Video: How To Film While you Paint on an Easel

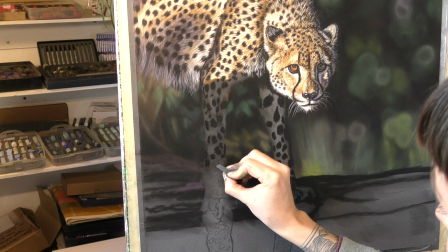487s
I try to position the camera with the piece slightly over to the right because when I'm making
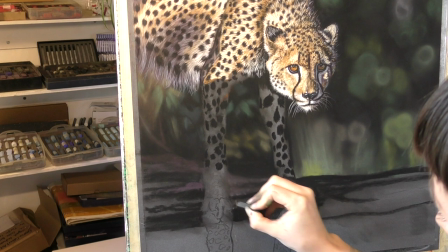493s
tutorials then I'll have the photo reference on display and I always try to leave a space on screen for that.
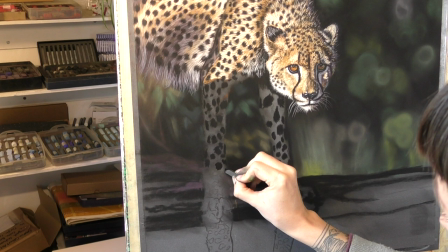501s
But you can see my face just coming into the footage at the right side.
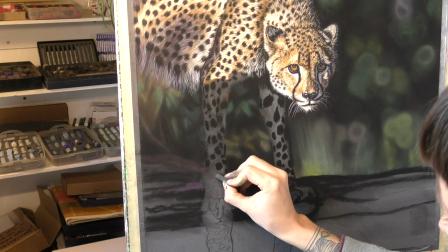506s
It's hard to avoid that completely. My biggest tip for this is when you're setting up your camera make sure that you focus
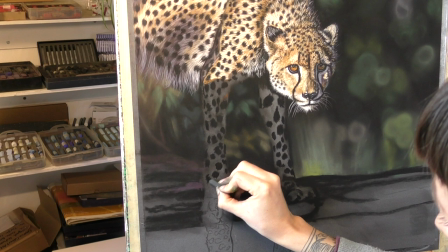514s
the camera on the painting and then set your focus to manual.
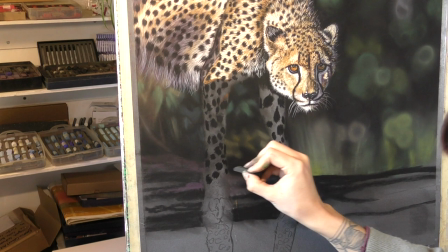519s
Don't leave it on autofocus because the camera will automatically focus onto your head and and it'll make your footage blurred.
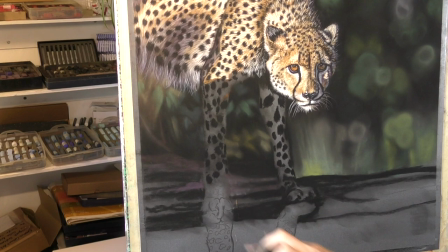528s
So set your camera to manual focus, and then at least the painting will stay nice and crisp and in focus. And that gets me pretty good head-on footage of what's on my easel, and allows the viewer to see exactly what my pastels are doing. And if you're left-handed, obviously you would reverse this tactic and have the camera on your right. but my most recent upgrade is helping me do away with tripods in my studio and it's a total game changer. I've just purchased this camera arm made by Manfrotto.
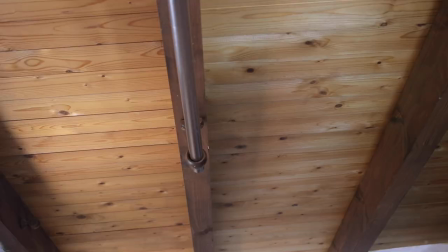567s
I'll add links in the description for everything that I've mentioned in today's video. But this three-way adjustable arm clamps onto anything.
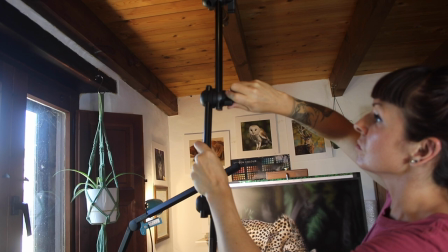575s
It's been my dream to get my camera up off the floor and out of my way.
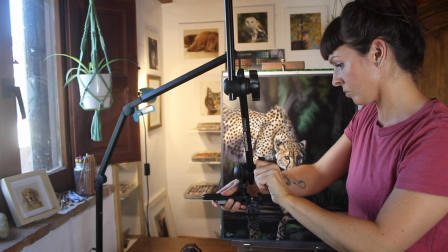581s
I attached a curtain rail along my ceiling which I can clamp this to,
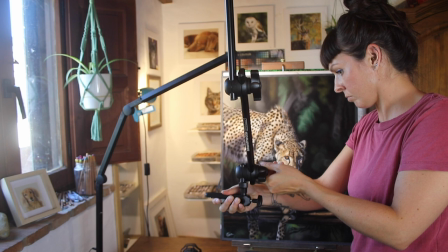586s
giving me lots of different angles I can film from in my studio. It's
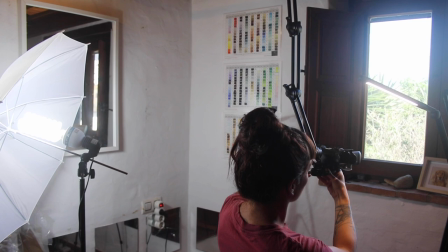600s
so good. Now I can literally have my camera peeping over my shoulder while I work, seeing exactly what I'm seeing.
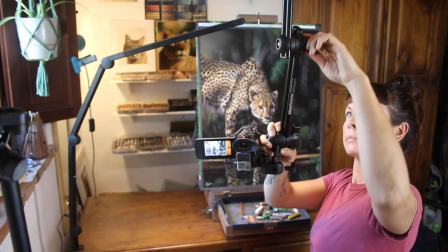609s
Something that was quite tricky to do with a clumsy tripod.
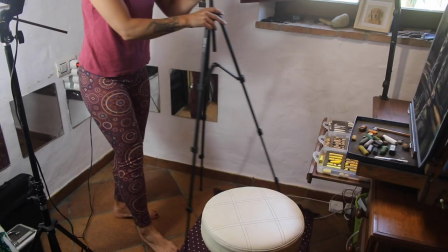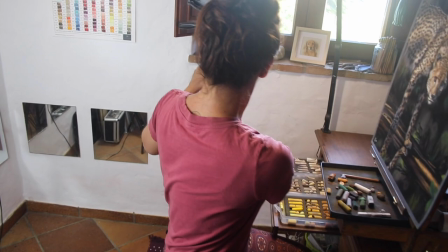620s
However, if this is all new to you and you're starting on more of a budget,
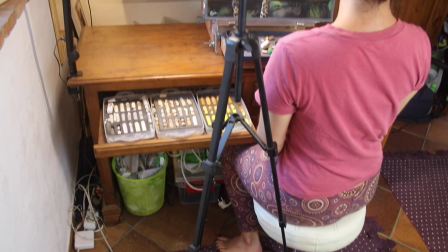625s
get yourself a cheaper camcorder, a basic tripod and just get going. Don't let the technology hold you back, but it's always worth doing a bit of research to see what the best product is within your price range. This video has really just been to show you my progression through different cameras and to show you exactly how I position the camera to film myself working upright on an easel as that has taken a bit of experimentation and I hope that that might help you if that's something you're struggling with. But my first setup involved a wobbly old tripod, a GoPro and some gaffer tape so there's absolutely no reason why your lack of tech should hold you back. I'm just so grateful that after many years of struggling with that, I'm starting to get the setup now in my studio that's going to make life a lot easier. And that's all thanks to the support that I get on Patreon. Without them, I would not be making these videos. And in return, I try to reward them with all sorts of useful content, video tutorials, critiques, competitions, free photo reference and lots more. So check out my channel and my tutorials library for more information and please do remember to subscribe here on YouTube. But thanks very much for watching and until next time, not just happy pasteling, but happy filming.